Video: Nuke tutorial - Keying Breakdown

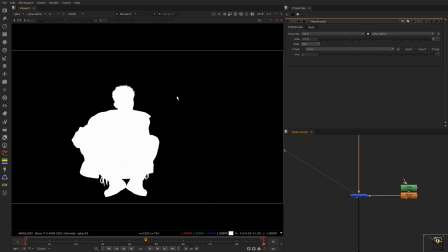Screen back the core mat, then I just drew a rough pole rotor for that.
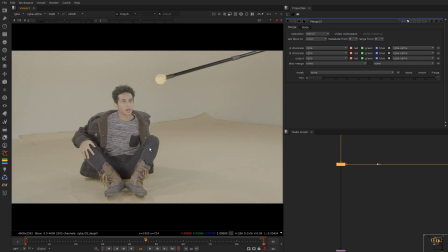I copied back in my alpha, so now I've got a alpha for that.
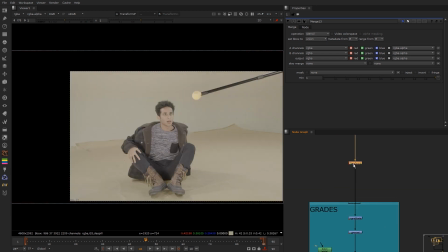This is a global transform that I use because I had to re-rack the character,
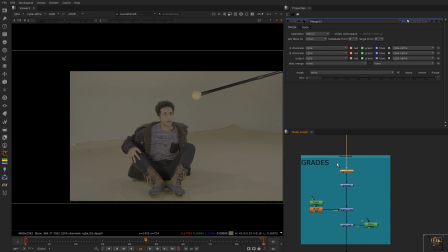and then I did some slight grading to match him to the plate, so that's an overall grade.
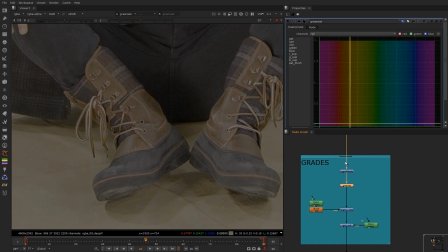There was some green in the shoes, so I just used a hue correct and took down the green slightly.
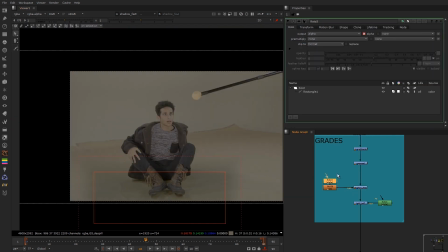Did a rough roto of the shadow on the feet. Then I did a slight light coming from this side. That's just a really rough roto. And this is all to integrate it better to the plate.
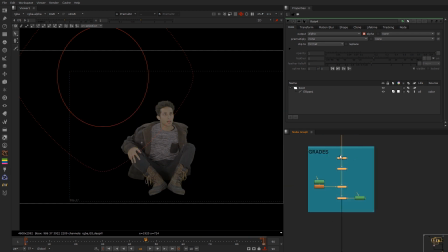And then I pre-molted it. So if I switch this off, you can see how much has changed.
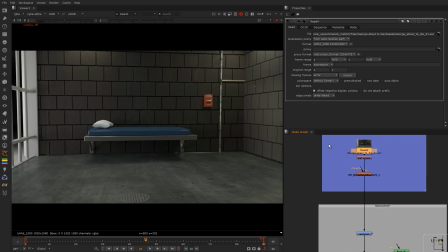Then, as for the background, it originally came to me at 1080p.
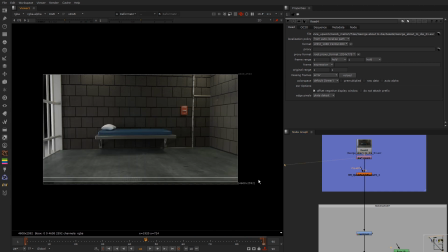I reformatted it back to the working res of the foreground plate, which is 4.6K.
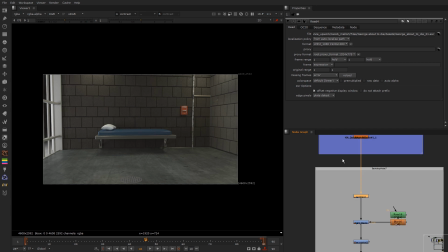Lifted the blacks. This is just general tweaking of the background.
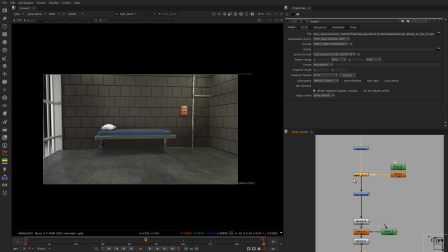Put a light at the back slightly, just to bring out the character's head a bit more,
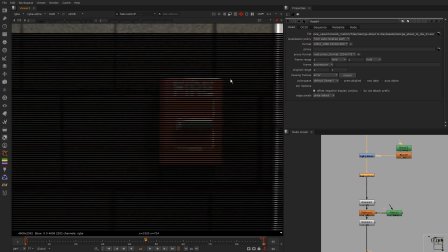because I darkened him down to match brought down the saturation because this red and the blue was a little too much.
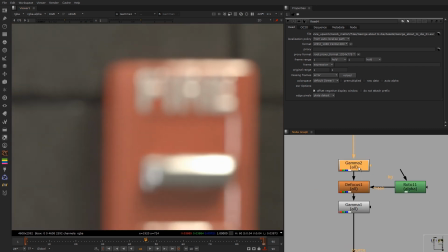Defocused slightly, and the reason I do a gamma is I gamma down to 0.5,
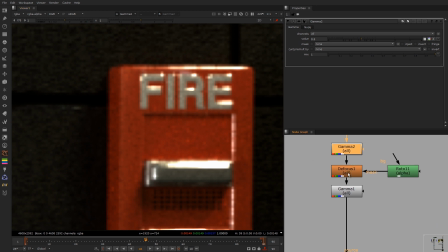and that's just to pop out the highlights. And when you defocus and then gamma back to 2,
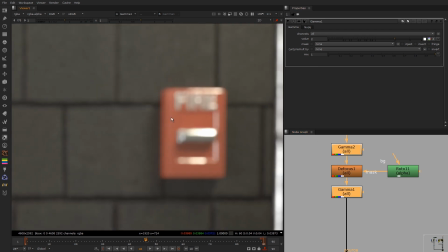it makes the bokeh pop slightly. So if I didn't, you can see the difference.
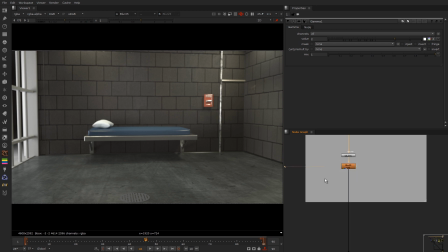I just sort of like that in this. Then I did some chromatic aberration on the edges, as you can see.
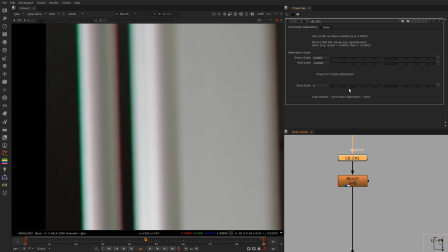This was made by my friend from uni, Liam Barlow.
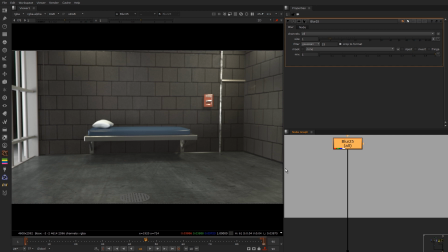It was quite useful. And then I blurred the CG by a tiny bit.
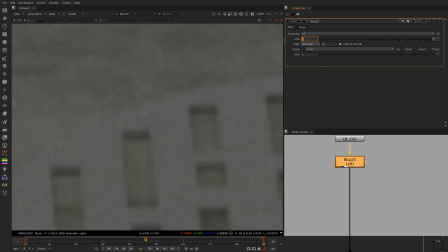It's not that much noticeable. In fact, I could probably do it to 2, maybe 1.45.
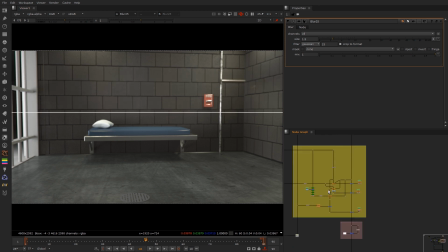Because CG is always perfect when you render it. So, yep. Then I did additives.
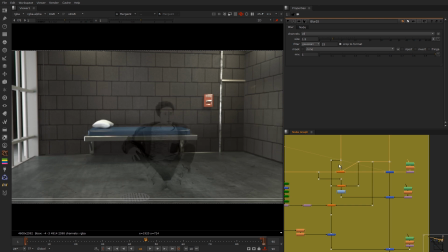Now, I might do a separate tutorial for this because additives and getting the right additives is crucial.
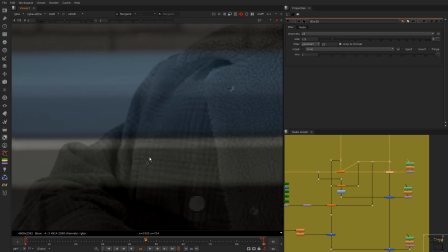But you can see what it essentially does. It takes your clean plate that you created,
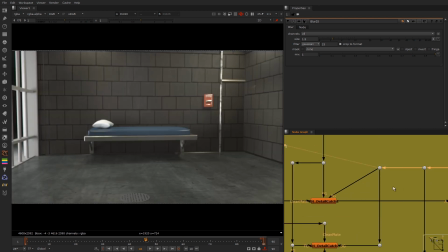takes your foreground and your background, and does a sort of difference between it. So you just get the character, then you over that over the plate.
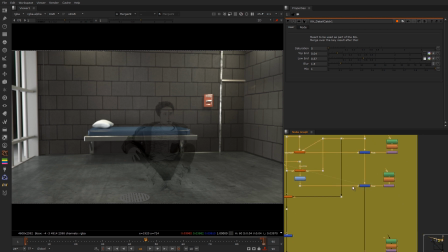Then I wanted some more hair detail, I believe.
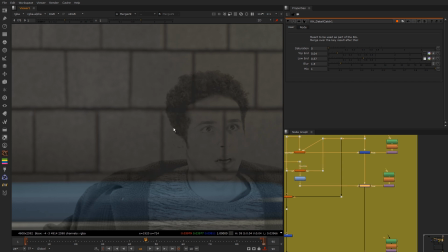Yeah, just lifted the hair slightly because it was crunching it a bit too much.
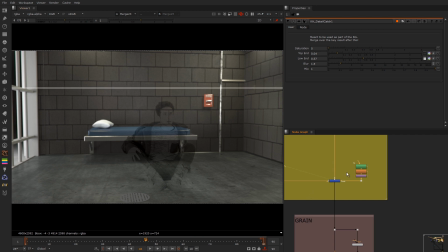Then, as for the shadows, I did another additive. See here. Just to bring back the shadows, is contact shadows, and some more hair, and you can see how much hair detail I'm getting back.
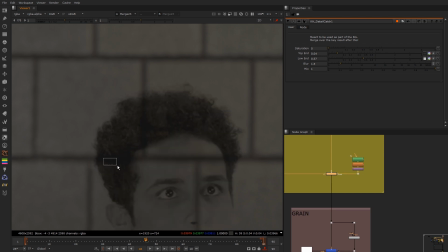I could probably push it a little bit more, but again, the blacks sort of, if my key's a little smaller than this, you will see this black edge, which you do, because this is still a whip.